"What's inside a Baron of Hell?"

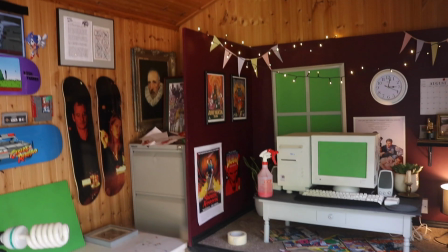Okay. Whoa, it's dark in here. Let's get back to work. Let's try and film this thing.
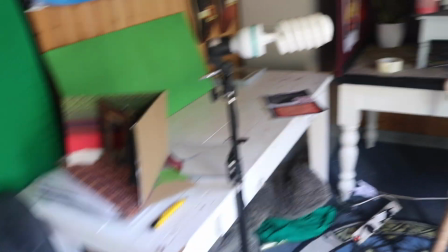So we've got the set here. Let's put that down here.
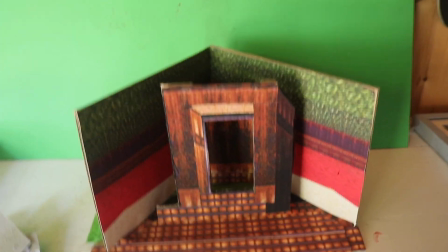We want this in the background kind of thing, and have the demon in front.
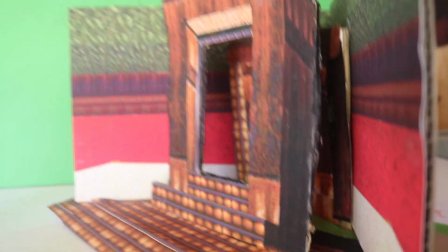Maybe we'll tilt it to the side like that, and have the demon in front like that, potentially.
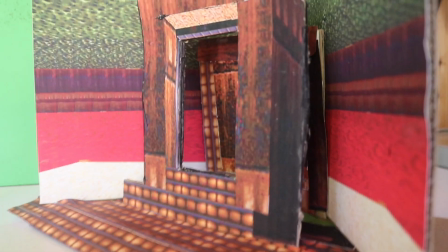Ideally I want to get a different angle than we had last time, so it'll be kind of like that.
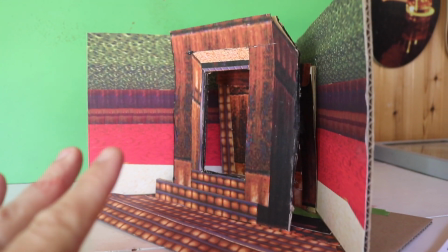I'm going to blow the front of the scene. This will probably be blurred as well. I might blur it, so it's not too much of a problem, but we've only got that much to work with.
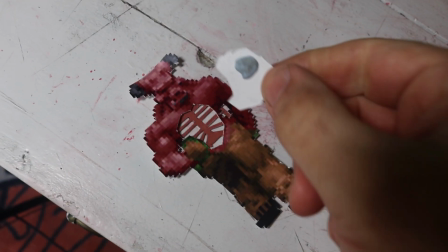So, I don't know. Now, one important thing I forgot to do is I've got to paint the back of this red,
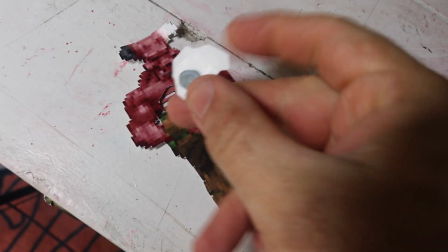because if when we knock it off, if it flips around, you don't want to be seeing white.
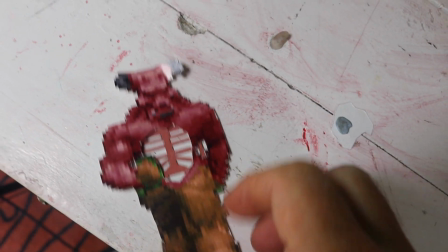It will totally take away that it's a piece of skin.
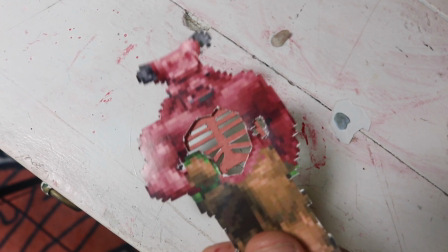Also, I'm going to do a bit of details inside there as well, just to make it look a little bit better. We've got a little bit of red paint left, so let's get on with that.
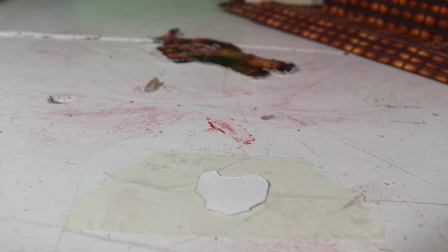Like that. Turn it around. Hopefully we've got enough paint here.
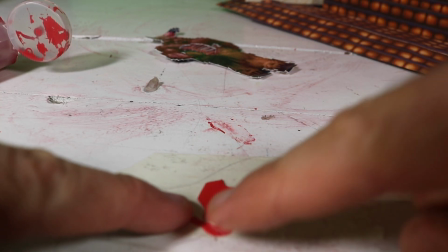And just hopefully smear it on. Like that, without getting too much on the front.
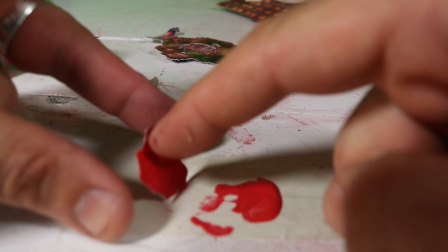Or without getting none on the front.
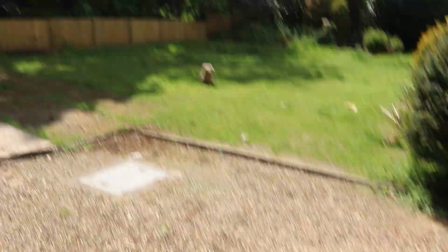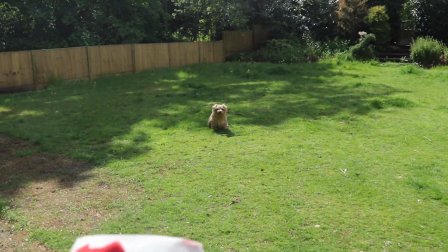Oh, I see, you're interested now.
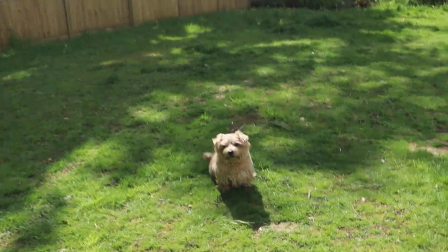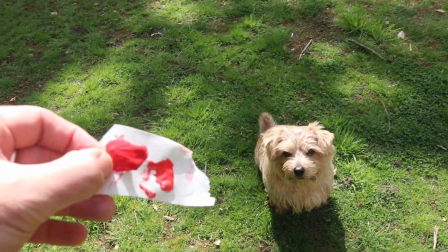Wilson, you can't eat this.
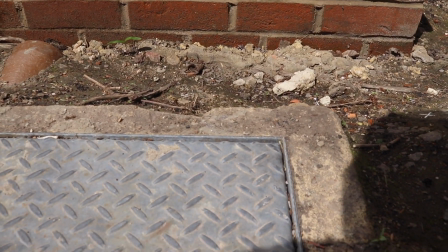Let this dry down here, nice and in the sun. There we go. Come on, you can get off. Oh, it stuck to my finger.
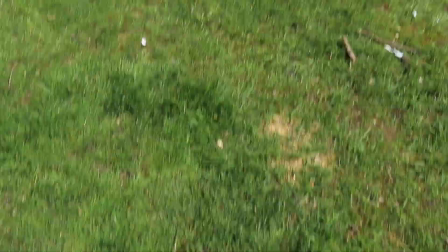Go. Now this is Wilson's favourite toy.
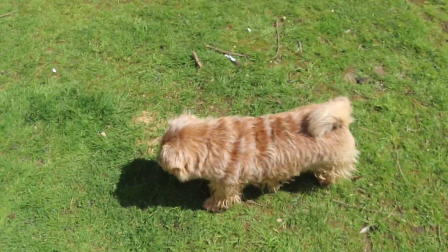Wilson.
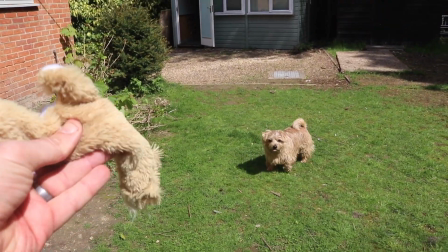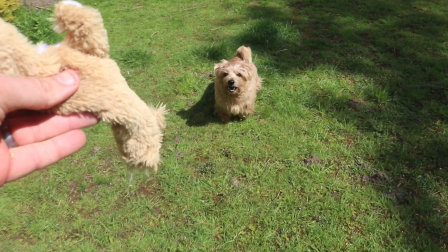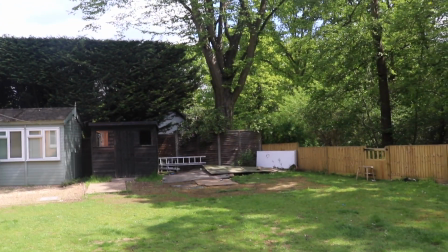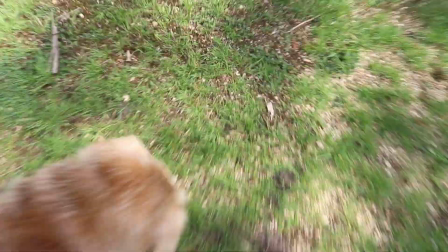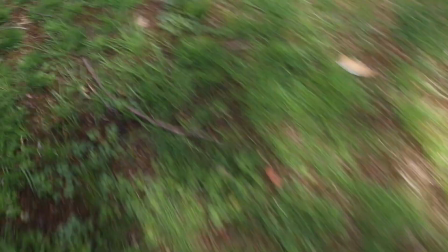Give me that thing.
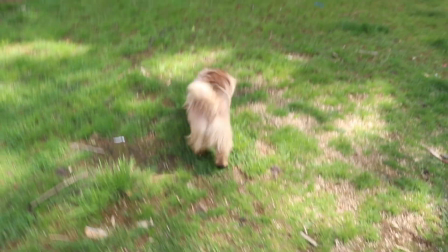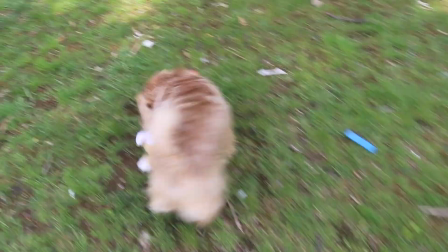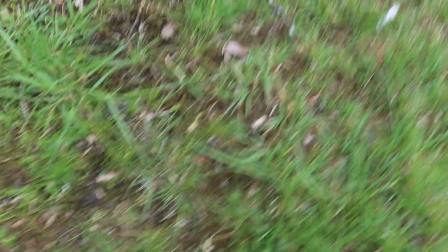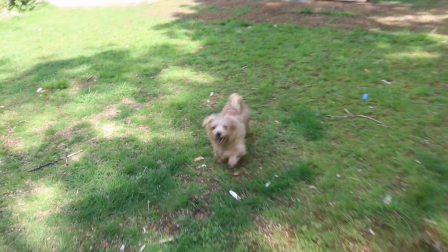Stay. Stay.
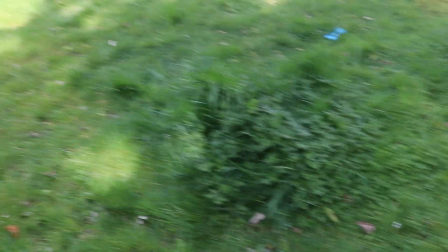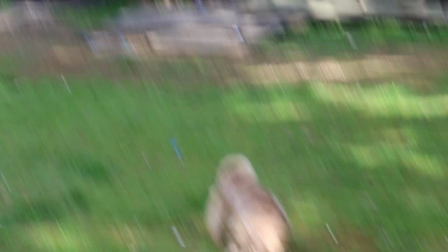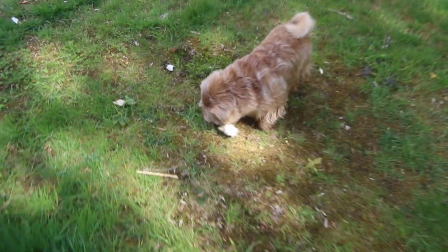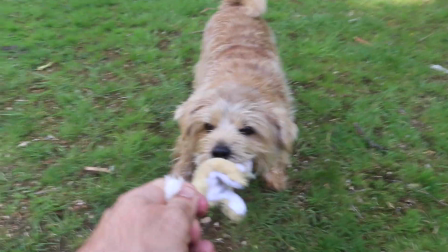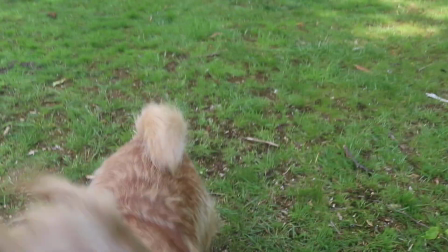Oh.
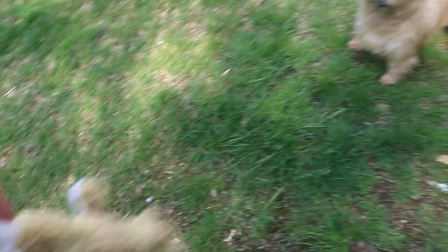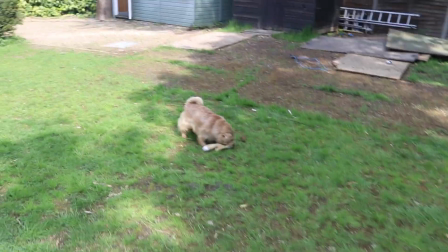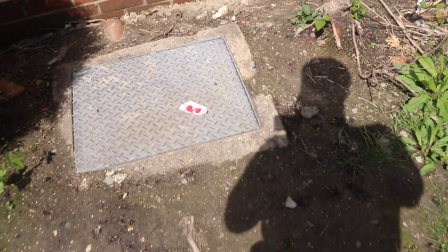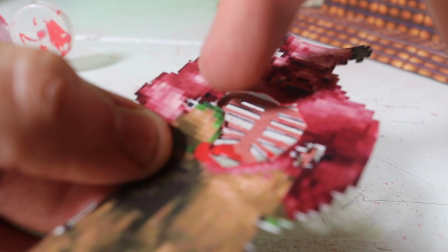And while we're at it, we'll put a little bit, just dab my finger with red and go around all those little white bits around the side there.
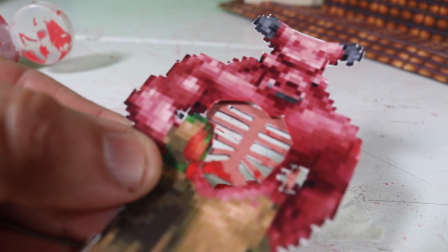Sorry about the focus, I'm having a bit of a problem with that. I'm just going to dab round a bit of white there.
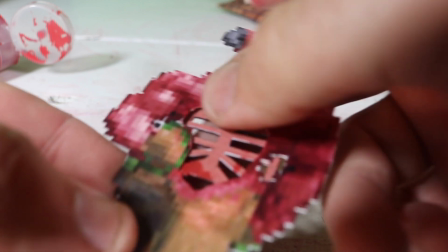This paper's really good because it just smears off. But I'm just going to, it will catch on all the little white bits.
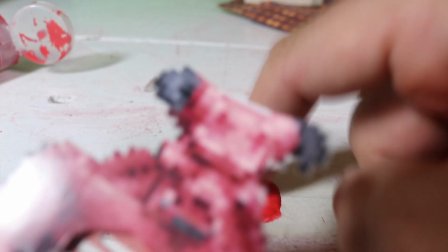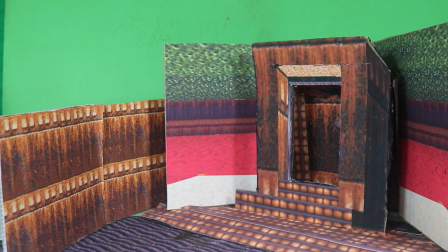That looks a bit better, doesn't it? Okay, I want to make this level look a bit larger, so I used the level from the Cyber Demon level,
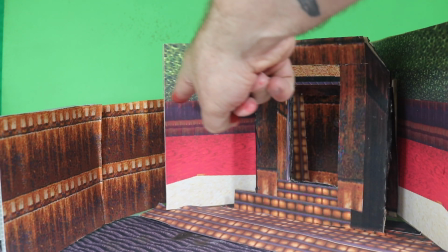and it actually works pretty well, but what I'm going to have to do is cut off this bit here to relieve the green screen behind.